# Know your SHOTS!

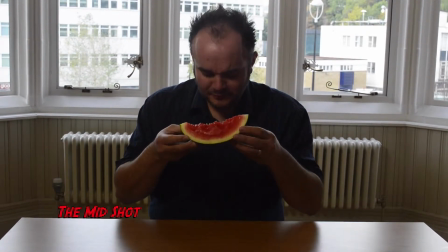262s
You will often see a story begin with a mid-shot of the reporter,
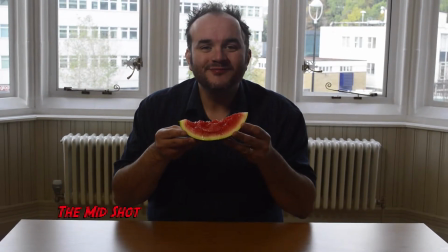268s
followed by closer shots of interviewed subjects, as well as being a comfortable, emotionally neutral shot.
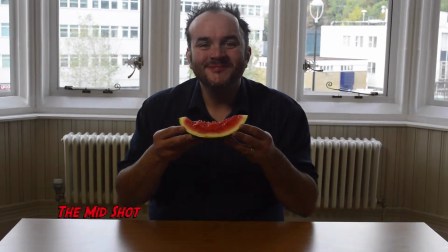277s
The mid-shot allows room for hand gestures and a bit of movement.
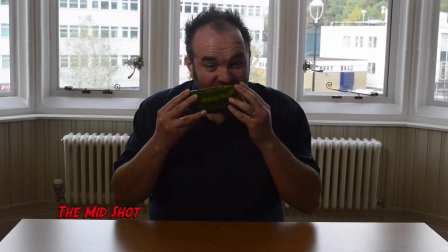The medium close-up.
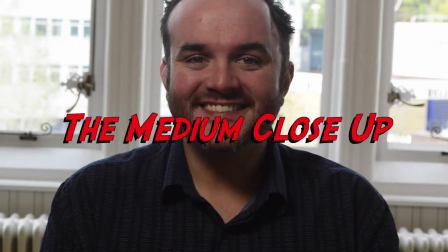293s
The medium close-up is halfway between the mid-shot and close-up.
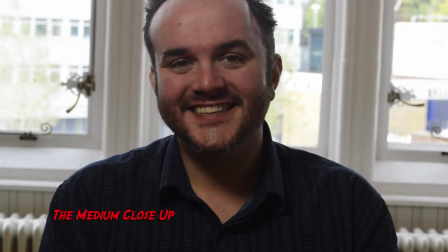298s
This shot shows the face more clearly without getting uncomfortably close.
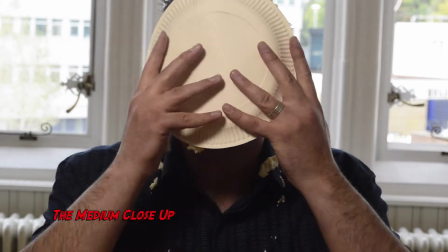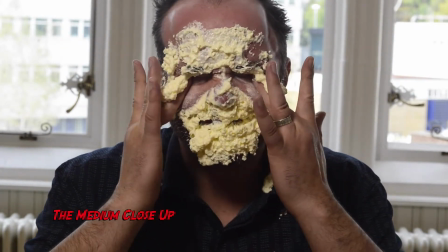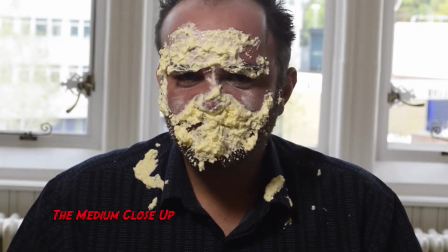close-up.
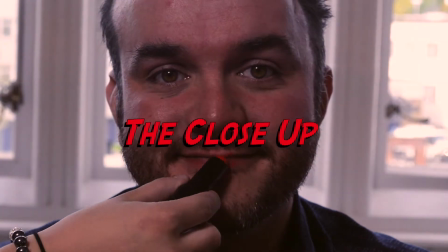325s
In a close-up shot, a certain feature or part of the subject takes up most of the frame.
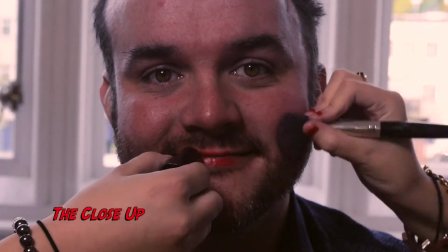331s
Close-ups are obviously used for showing detail and can also be used as a cutting.
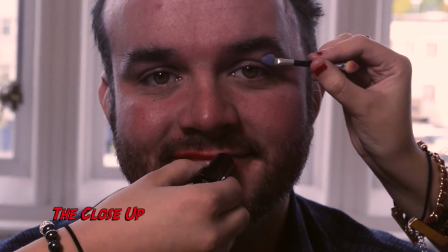337s
A close-up of a person emphasises their emotional state,
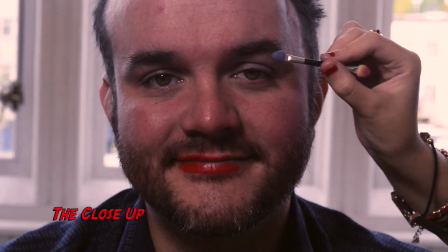342s
where a mid-shot or wide shot is more appropriate for delivering facts or general information.
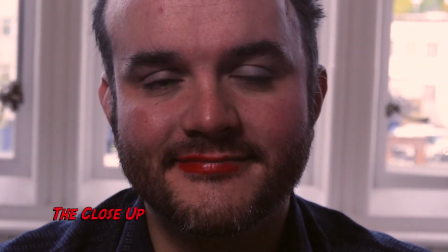349s
A close-up exaggerates facial expressions, which conveys emotion.
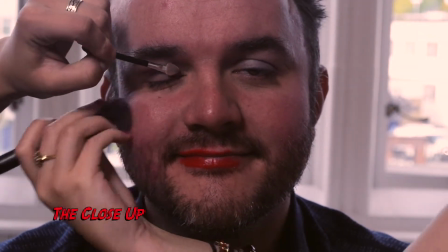354s
The viewer is drawn into the subject's personal space and shares their feelings.
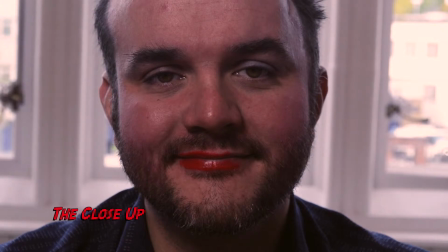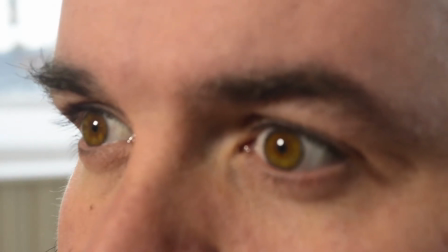367s
The extreme close-up.
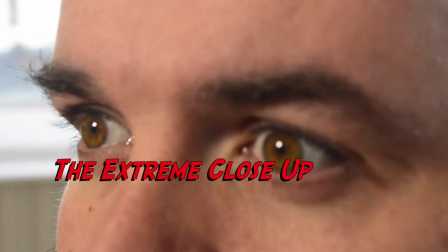372s
The extreme close-up gets right in and shows extreme detail.
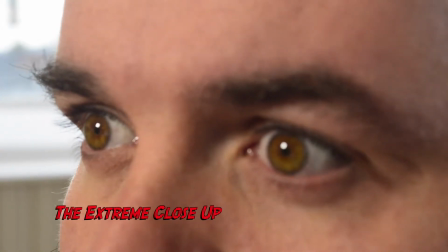379s
You would normally need a specific reason to get this close. It is too close to show general reactions or emotions, except in very dramatic scenes.
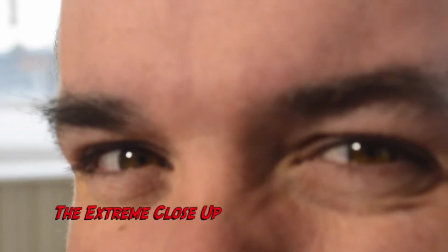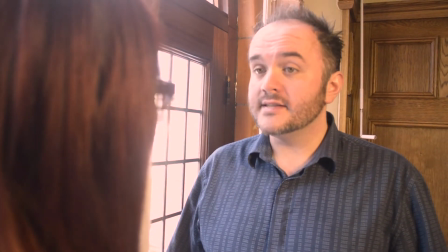399s
On top of the different types of shot sizes, there are also different types of shot.
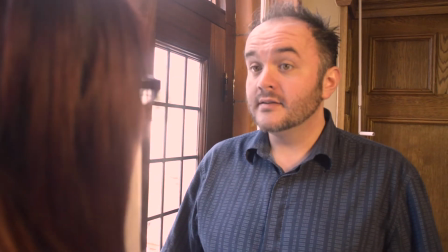404s
An example of this is the over-the-shoulder shot.
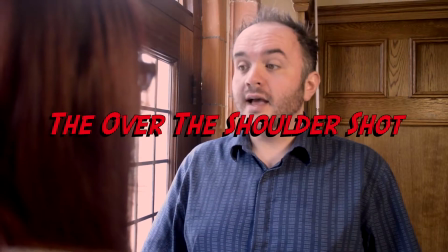411s
This shot is framed from behind a person looking at the subject.
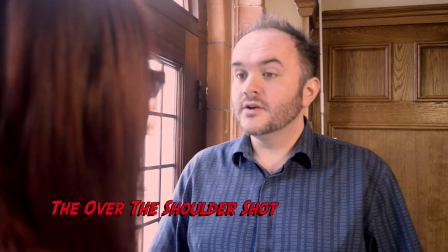415s
The person is facing the subject should usually occupy about a third of the frame.
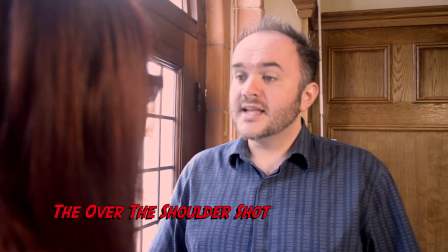421s
This shot helps to establish the position of each person
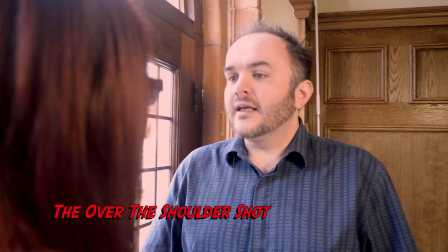426s
and give a feel of looking at one person from the other's point of view.
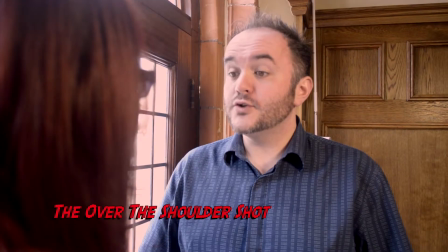432s
It is common to cut between these shots during a conversation, Alternating the view between the different speakers.
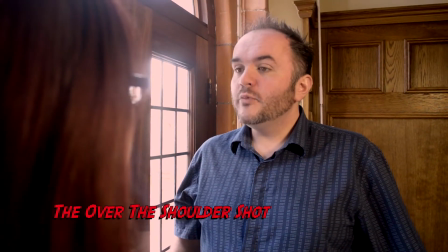439s
It is important to remember that this is a shot type, and it will be used with a shot size from over-the-shoulder shot. It can be shot in Wide shot. a mid-shot Medium close-up. and a close-up.
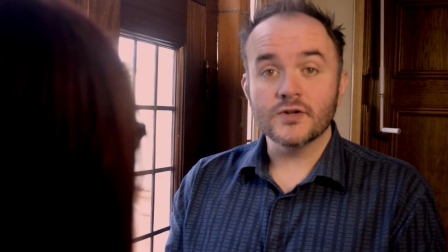458s
The next shot type is a cut-in.
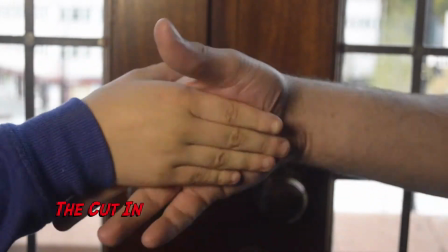464s
Like a cutaway that specifically refers to showing some part of the subject in detail.
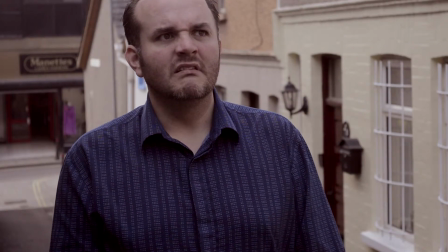472s
A cutaway is where you can cut to another piece of footage to break up your film.
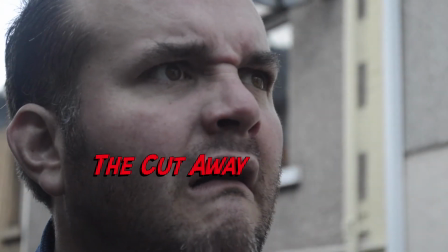481s
These are good if you were to show what a character is looking at.
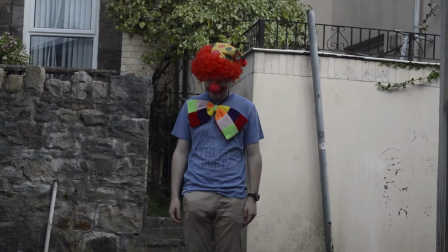489s
Lastly, we have the point of view shot, or POV.
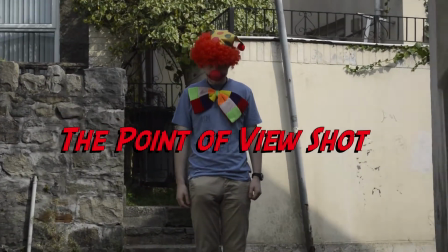495s
This shot shows a view from the subject's perspective.
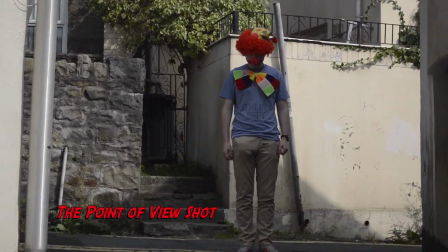499s
It is usually edited in such a way that it is obvious whose POV it is.